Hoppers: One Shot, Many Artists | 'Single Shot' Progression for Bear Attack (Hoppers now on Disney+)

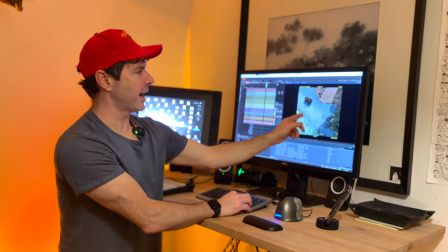And then as soon as the camera starts to move that way, that's when she can start to move again.
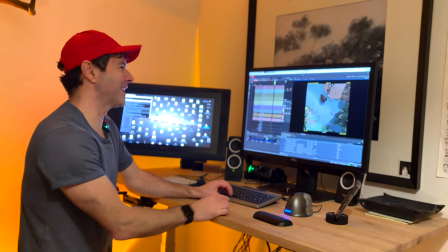It looks... Wow, that is a big jump. It's a big jump, even though this looks kind of ridiculous there.
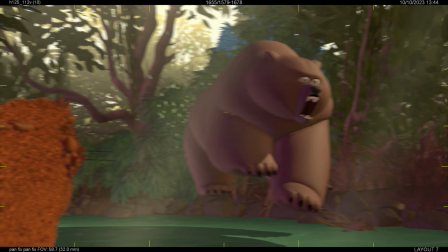In the end, looking at what we got from layout versus this, spirit's still the same,
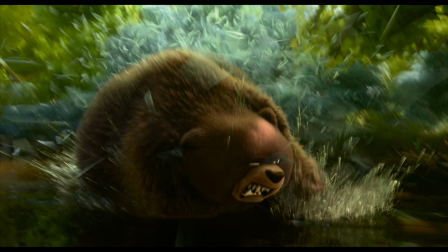but this is what we're seeing when the animation and the camera are working in conjunction.
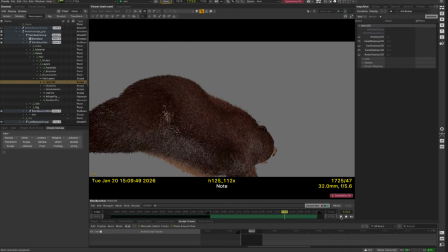So for Ellen Bear, we wanted a really like heavy, imposing, and physical feeling.
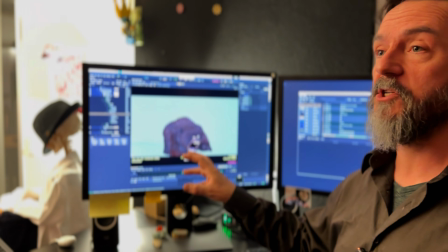This is the one moment in the movie where she's really like terrifying, right?
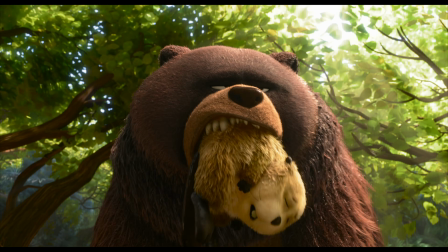Lunchtime! Oh no! Yay!
I'm Dylan Maxwell. I'm a character simulation technical director at PIXAR, and my job is to take the finished animation from the animator,
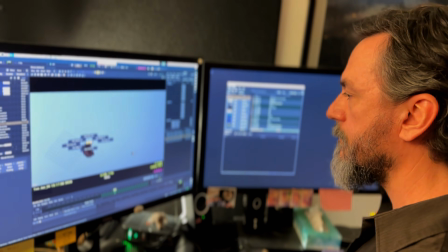add in the physical animation that would ride on top of that, like skin and fur and hair.
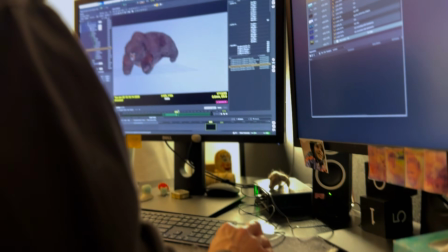And then we apply physics and then eventually artistic sculpting to every shot.
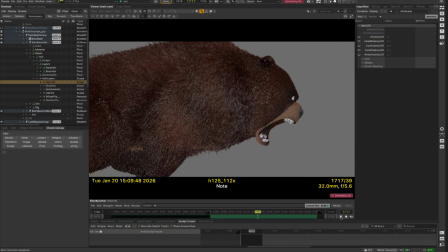So for Ellen Bear, we wanted a really like heavy, imposing, and physical feeling. I did some anatomical research and I called up as much reference as I could find. And then mostly it was about setting this sort of scope of how much motion we wanted and then defining the different regions.
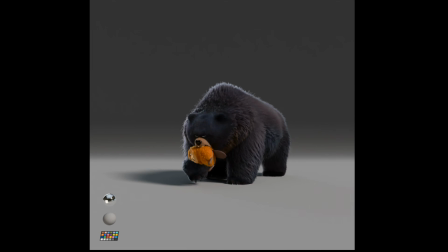So here we can see an early version of the bear with just animation going on. And then we did first pass at simulation. It's sort of, here we can see it's very sort of rigid and we're getting certain folds in the haunches, and then eventually we get it to the place where we have just the right amount everywhere.
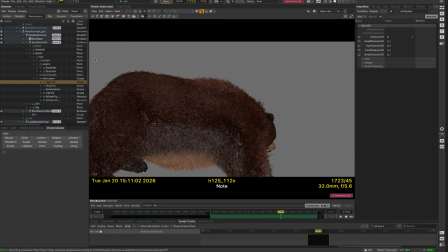So for this particular shot, if I turn off her fur, first we add the body,
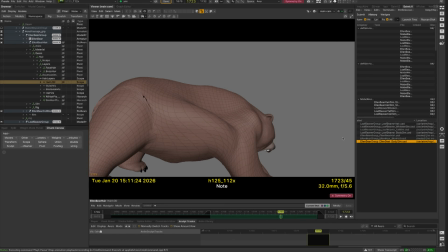the simulation of the mass of flesh, and that has got this sort of vertical push on it right here. And then we can turn on a layer of skin simulation, which allows a sheet of geometry to slide back and forth on top of that body.
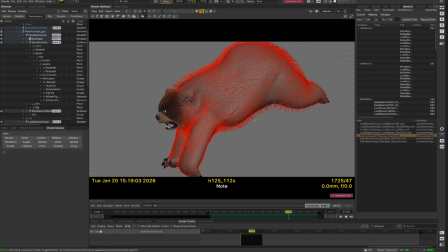And if I were to switch to sim hair, then we see this bunch of curves here.
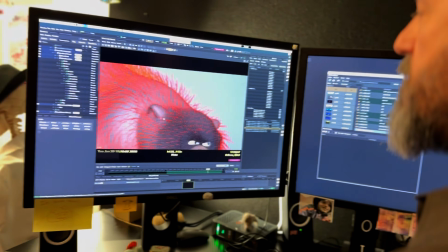Each of them are a little spring system from root to tip, where the root is very locked and very stiff,
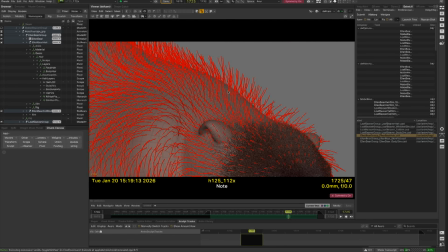and the tip is connected essentially by springs that resist bending all the way along,
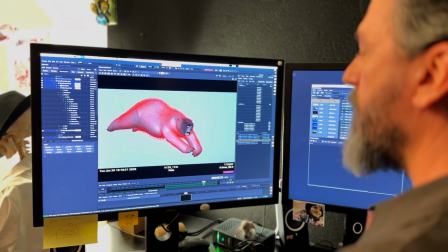and they all bump into each other and they all follow the piece of skin that they're attached to.
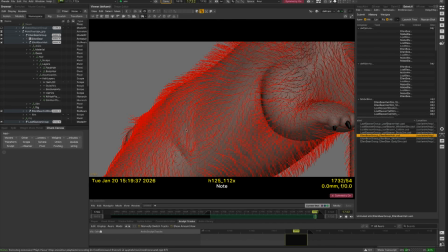That's the original, and this is the simulated. You can see that all of the predictive work you do on the puppet doesn't leave room for things like this that the animator surely needed to do,
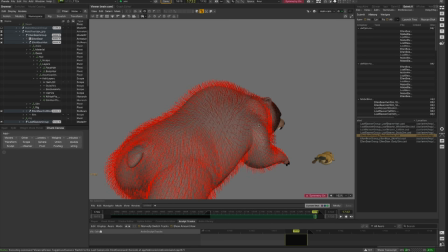because this was the frame he was trying to achieve, and surely he didn't want the other side of the lips to show here in the silhouette.
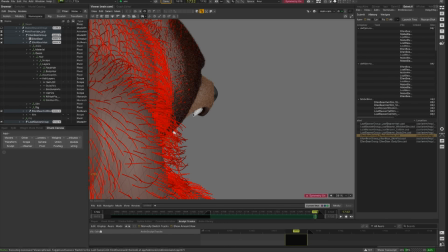So he just pulled that further away and cleared out that silhouette, which is super important for reading it quickly,
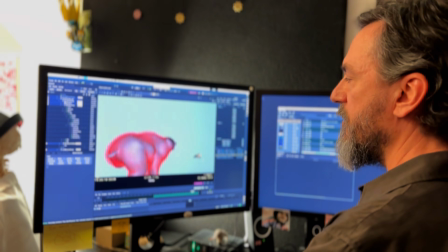which there's very little time to see it all, so you want to make sure that that frame,
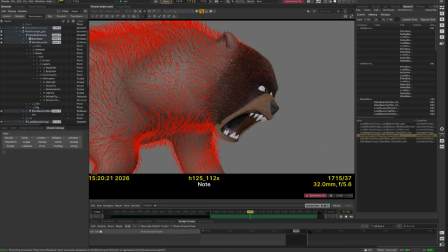that tooth shows in silhouette. So we have a little bit of rustling in the bush, which was handled by another artist.
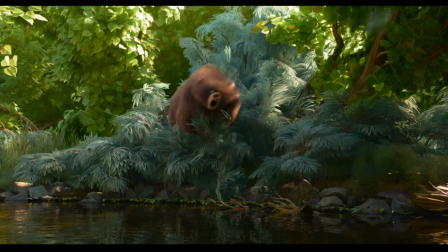The animation is here and we have good shapes, but it's all a little bit rigid.
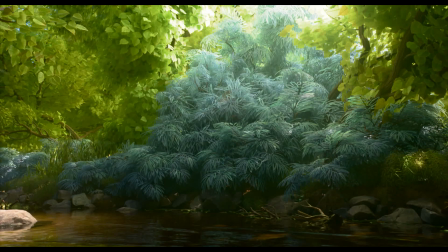So my contribution, it's subtle, but it should feel a lot more visceral and heavy. The animator did a really fantastic job of making it really physical. Out of the box, this worked really well because of the hard work they did.
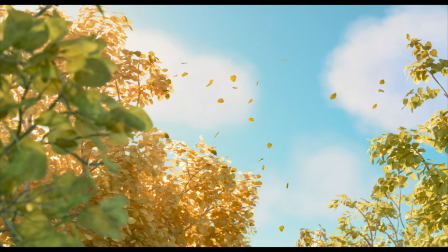Anything that moves in a shot that's not a character with arms and legs,
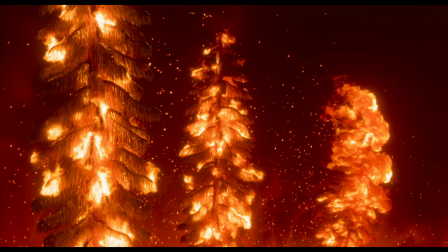like water or fire or clouds, that needs to have intention would come to us. I'm Greg Gladstone. I'm an effects technical director at PIXAR.
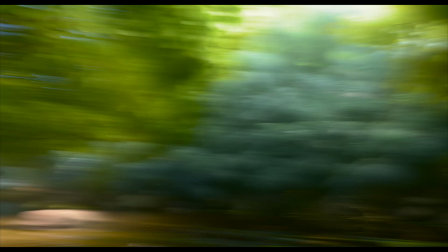So for this shot, I worked on all the water that splashes up, the trail from Loaf Beaver as he swims away that you see at the very beginning of the shot.
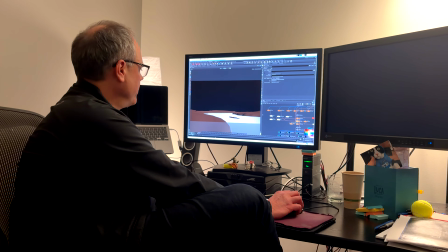So when we start with the effect, we get what animation has already done.
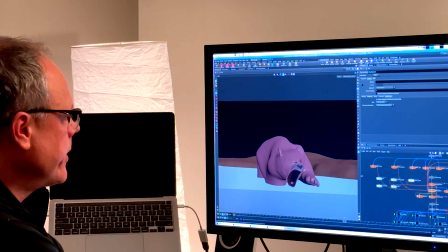I have the whole environment. I have the bear here in the scene. I have the surrounding terrain, and more importantly, the plane that represents the water that he's going to go through.
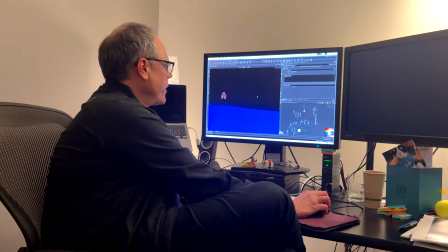For the simulator, we take the water and we turn it into tons of little points. So the first thing we usually do in a shot like this is see if we can
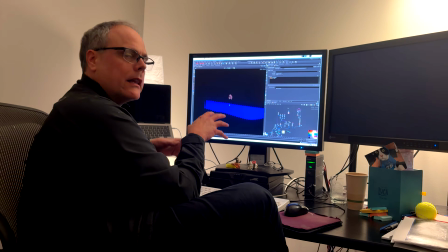just throw all the information at the computer and let it simulate it and see if we can get a result.
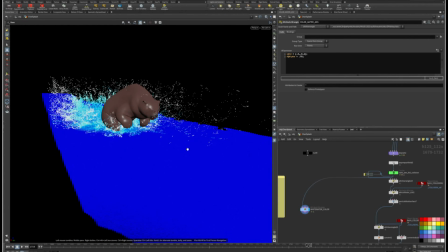So in this case, you can see that lots of points are flying up all over the place.